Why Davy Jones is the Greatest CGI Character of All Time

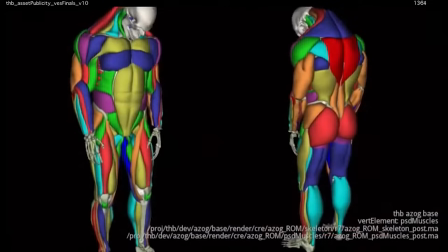The production time, the style of motion capture, and most importantly there not being a real definitive reason for him being a full CG character,
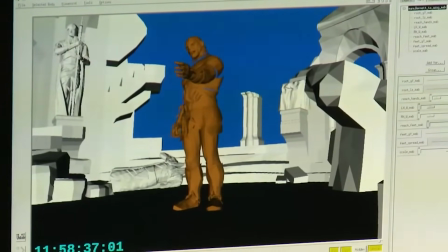other than the fact he was 9 feet tall, pale in comparison to the character of Davy Jones,
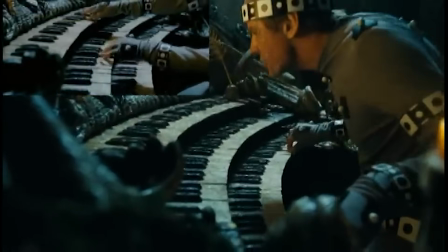who fully takes advantage of his CG abilities such as dramatically playing an organ
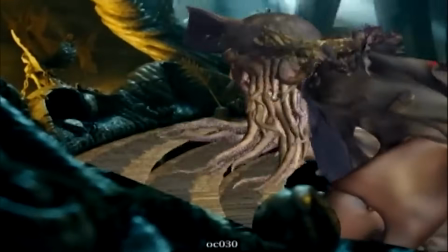with his beard of tentacles and all the nuanced character animation that comes along with that,
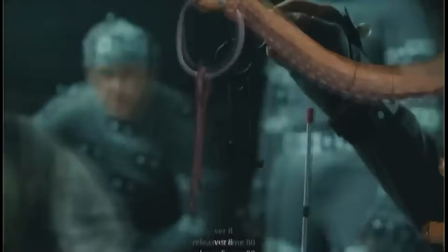hiding a key in his tentacle beard as part of the narrative, and even using them to murder his adversaries.
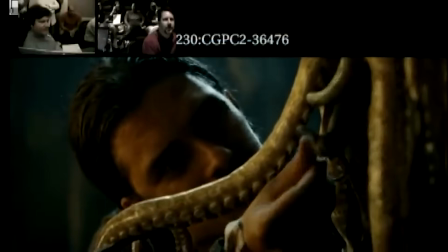These are the kinds of techniques and imaginative moments that CGI enables
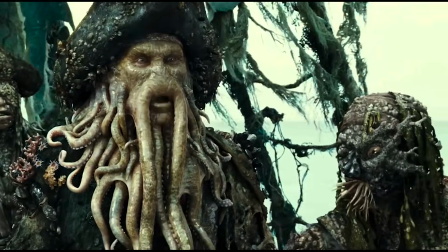and allow the filmmakers to create something truly original and captivating, while justifying the use of CG technology.
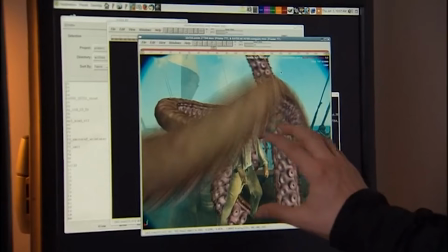The director plays a pivotal role in the visual effects team's ability to craft a timeless, believable CG character.
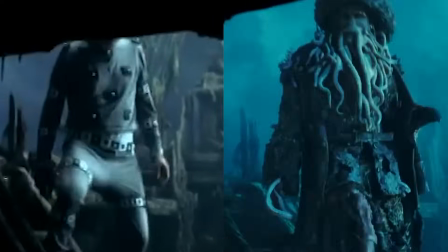A key detail that also adds to the realism of the character is the height difference between Davy Jones and his actor Bill Nye.
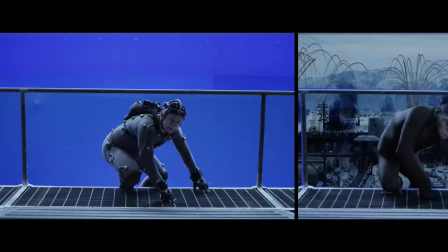Modern CGI allows for characters to be any height, but this often leads to actors performing on awkward rigs to compensate,
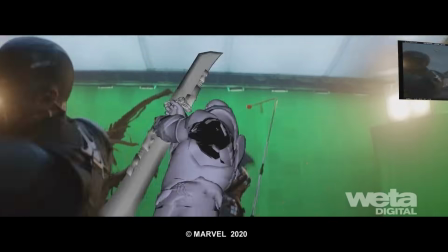resulting in unnatural movements and postures along with more additional time needed for animators to adjust the performance capture to create a compelling,
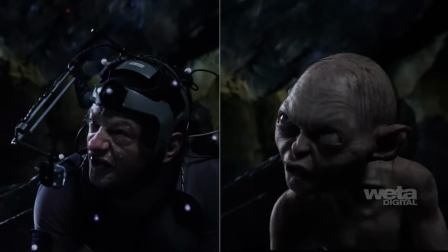genuine, believable performance.
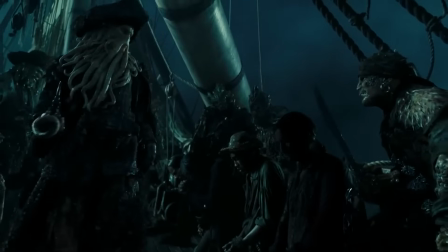Nye, however, stands at a height similar to Jones, adding a layer of authenticity that's hard to replicate with other CGI characters.
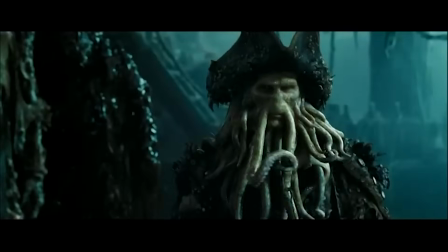The beard not only served as a unique character design choice, but by covering Jones' lower face,
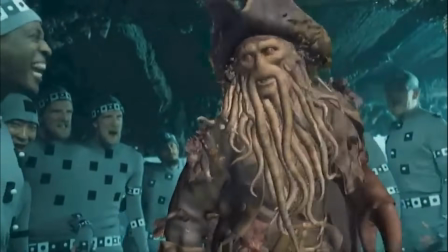the visual effects team could maintain a balance between human-like features and photorealism. If Jones did not have his beard, we would see his chin and his neck,
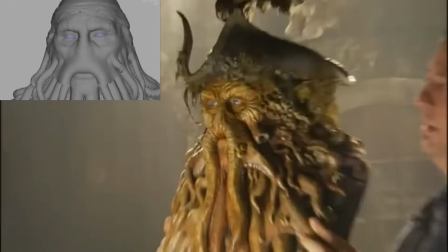which would mean that the visual effects artist would have to account for all the tiny muscles anytime he spoke or breathed,
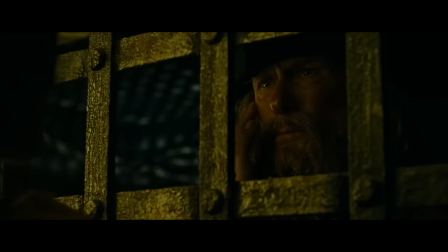and he would also start to look closer and closer to a real human. By keeping Jones far enough from a relatable human entity,
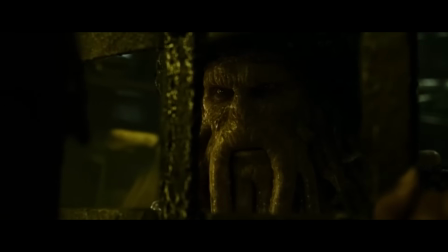the audience relates him less to a real human and prevents him from entering uncanny valley territory,
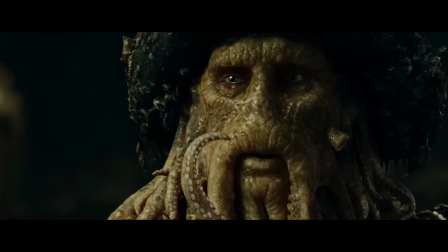which is a phenomenon where the more realistic human-like creation becomes,
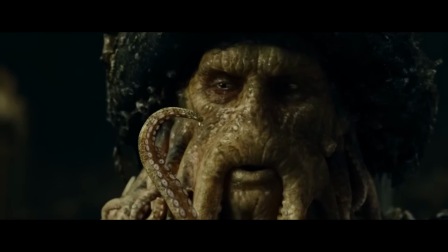the more unsettling it appears to us.
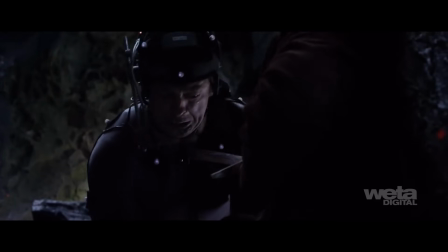Our brains are wired to detect subtle imperfections and when something is almost but not quite human it triggers a sense of unease.
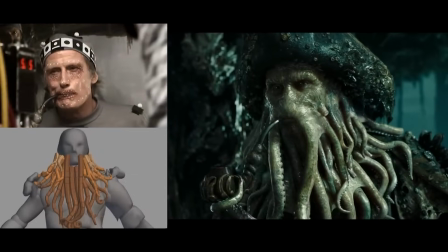This concept is why Jones technical beard works so well.
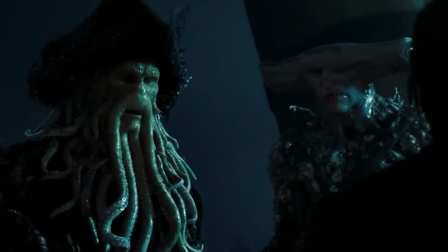Our brains can't quite process him as a normal human so we accept the idea that he is something otherworldly.
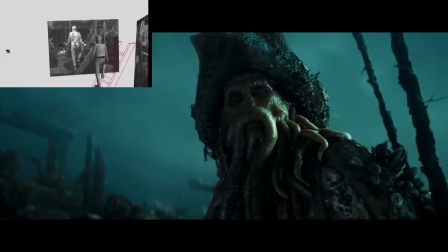It's a very clever way the director bypassed our critical eye for realism to make him more readily accepted as a real character.
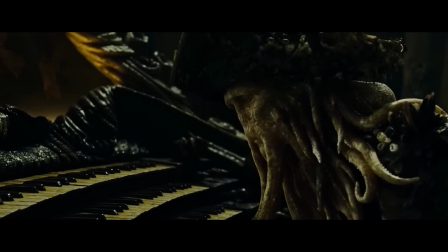The complexity of the character's skin can make or break the on-screen realism.
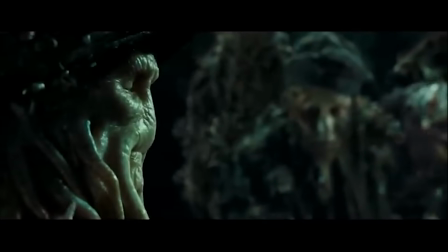Davy Jones' realistic appearance is largely due to the masterful use of lighting. Jones is shown in two types of lighting conditions.
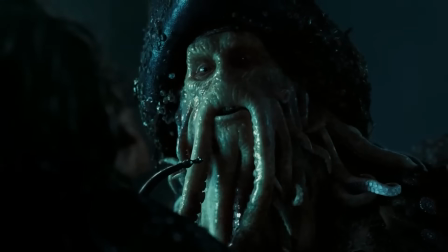The intense, harsh Caribbean sun or shrouded in shadowy nighttime. Both of which favor his design with reflective, constantly wet skin.
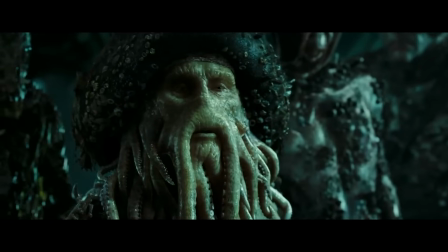The director's clever use of light and shadow create a visual illusion, making Jones seem more real than he actually is on screen.
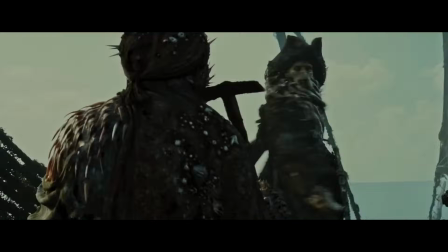The dark lighting is perfect for a CG-based character, and the bright daylight naturally blends with the reflective elements of his skin.
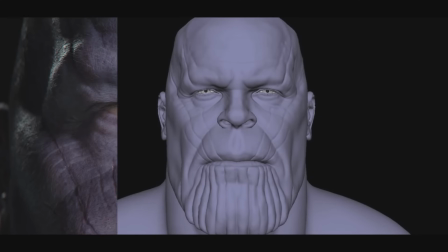Subsurface scattering is what gives skin its realistic, milky appearance so that when light hits skin,
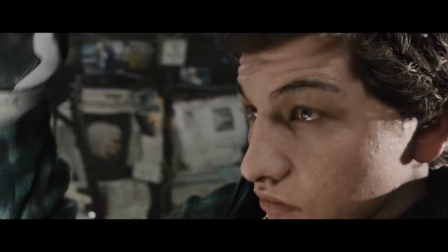it penetrates and scatters beneath the surface before reflecting back out.
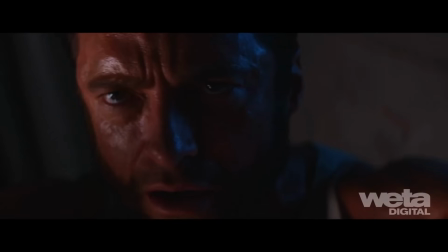This complex process is difficult to simulate, especially with older technology, making them appear unrealistic and rubbery.
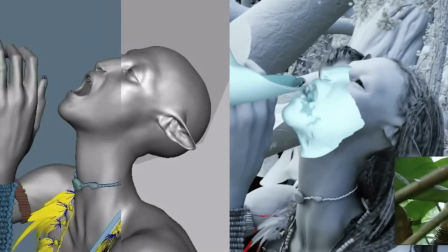As computing power has increased, so it has the ability to accurately replicate subsurface scattering, resulting in more lifelike digital characters.
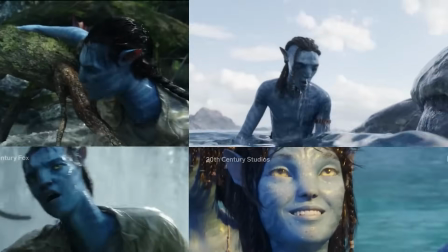So if the skin is covered in a reflective surface like water, this would bounce away excess light,
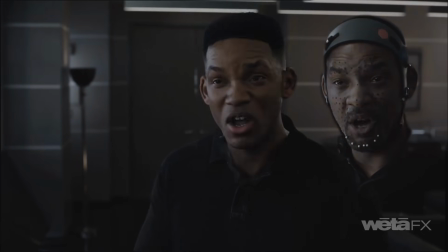reducing the need for diffusion effects that as a result make characters look sweaty, as seen with CGI Tarkin.
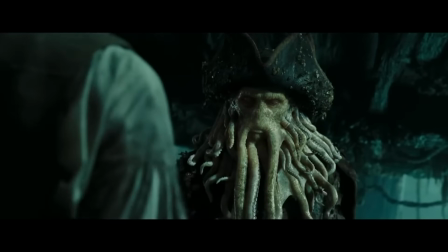So with Davy Jones and his constantly wet skin, he can perfectly take advantage of this reflectivity,
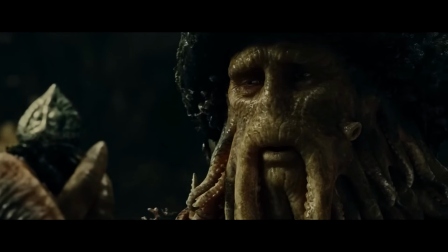significantly enhancing his visual realism compared to other CGI characters.